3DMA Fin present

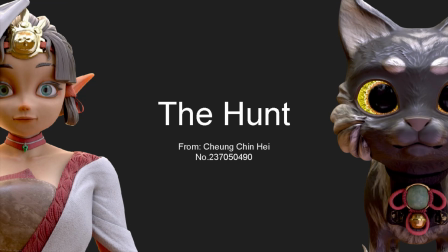Hello guys, my name is Chen Chin Hei and this is my second presentation of my animation project. In the last presentation we talked about the inspiration and some reference of my story and also some pre-production and production procedure of my character Himiko.
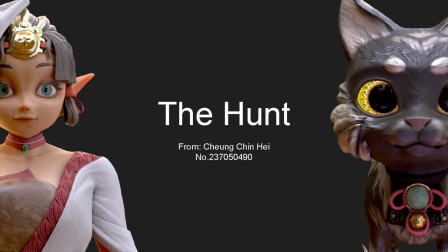And this time we will talk about another character, Nego, and also the stage, the forest, where our story happened.
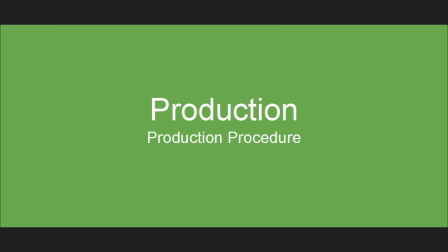So let's talk about the model of Nego.
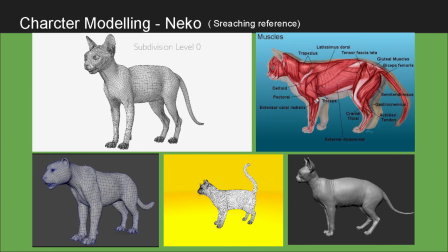As usual, right before anything, we need some reference to study what does the cat look like. And I researched numerous photos talking about how the scale of a cat, how is their muscle working, and where is the muscle placing, and how does it look like.
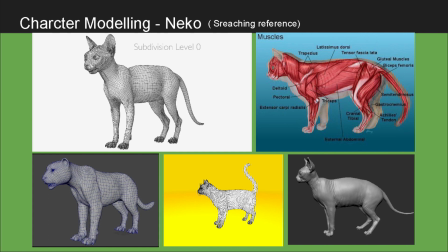And also study the other model created from the other artists and figure out how they modified the wireframe and made it like a real cat.
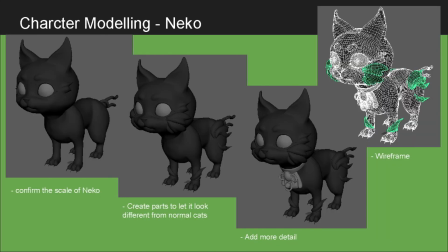And after all this study, and I started to modify my own model. At the first step, I create a simple model to figure out is that an appropriate scale of my model, and then create some stylized parts and make it doesn't look like a normal cat.
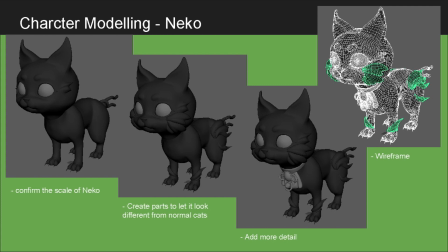And after that, just put some decoration and details on it. And the wireframe is shown in the picture on the right hand corner. And we can see that the wireframe should follow the rules that to form a perfect quadrilateral shape and has the almost same size with the other faces.
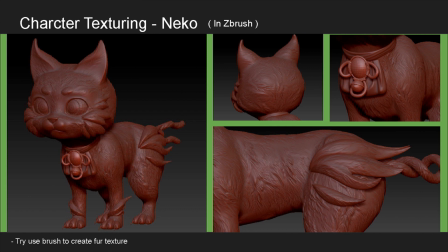And after the polygon modeling, I export the model to ZBrush just like the last model to create some detail on its surface. And this time, besides the decoration, I need to create some fur texture on the surface because I have no intention to use the first system,
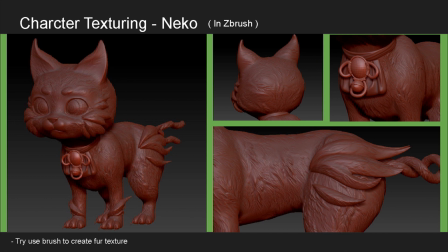which will consume so much rendering time. After we export the normal map from the sculpture procedure of ZBrush, afterward,
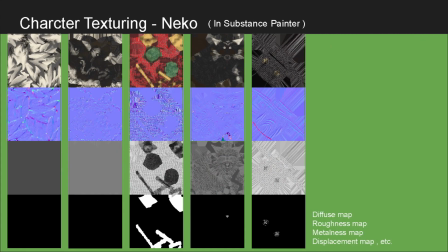we move on to the other software named Substance Painter to create the other texture that we need. As usual, diffuse map, roughness map, Metonus map, and the normal map is necessary in this case.
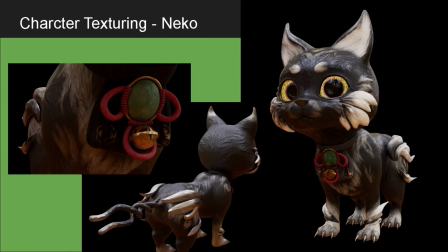And after we put them together, this is the result, and our character Nego will look like this. And this time we don't need the thickness map because we have no intention to use the SSS shader like the last character Himiko.
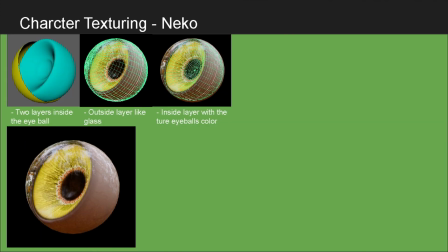Instead of that, I try another new thing, and this time I study about the structure of the eyes. And normally we'll just put one single texture on the eye, but the actual structure of our eyes doesn't look like that. We should have two layers to form our eyeball. First of all is the underlayer.
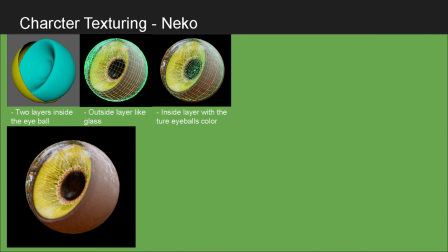It will show the original color of the eyes. Then we will have another layer with high reflection and transparency, and it will cover all over the eyeball just like a glass.
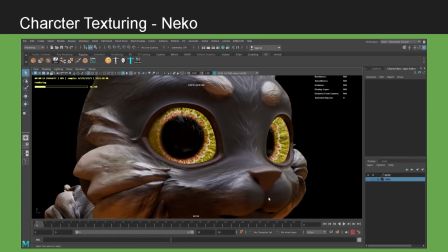Therefore, I try to imitate the structure and put it in my character Nego right here.
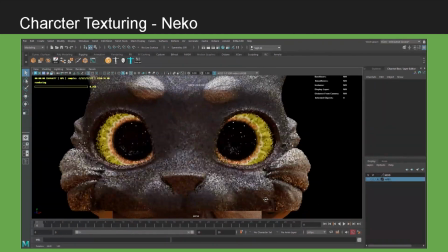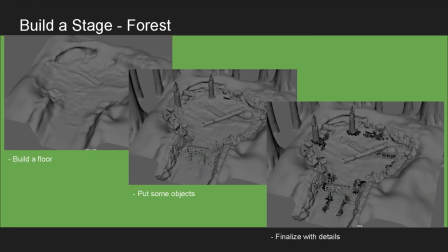And since we will have all of our characters ready, so right now we should build up our stage, the forest. And just run our procedure as usual, build up the foundation first, and then put some object inside, and then finalize the details.
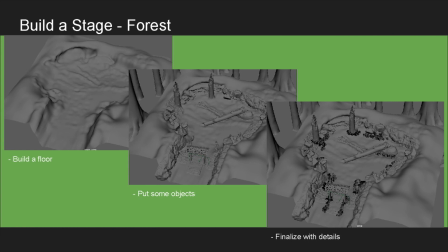However, according to a really tight schedule, unfortunately we can't just build up everything by our own hands.
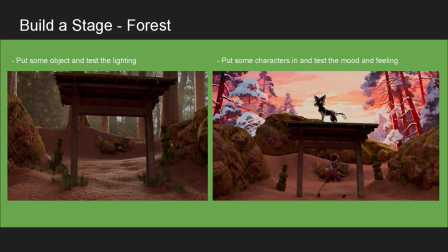So right now, we have to do something just like the other studio will do. We use assets.
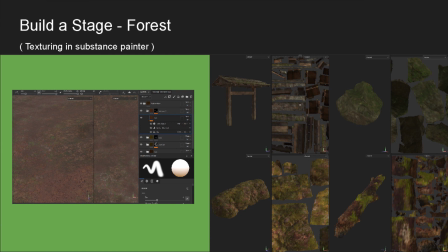In this sense, some of the element is quite easy to find, just like the rocks, just like the trees. However, the most challenging mission is not going to find them. It's how you put them into the same scenes and align them with adjusting the texture,
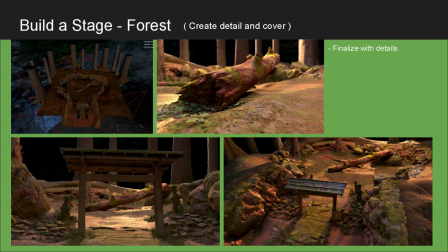the lighting, and the other attributes to make them look like they are in the same scenes. And also I have to create some grass to cover those areas that can't be combined together or look really weird.
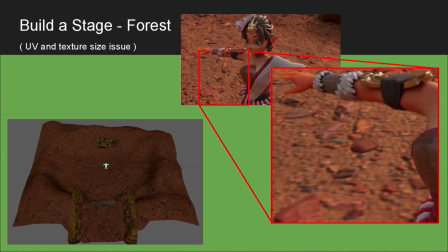And after that, I see another huge challenge coming. It's about the texture of our foundation, the ground. As we can see, our scene is not a small place, and the ground was built up with single model, so that even the 4K texture cannot support the detail if we have a close-up just look in the ground.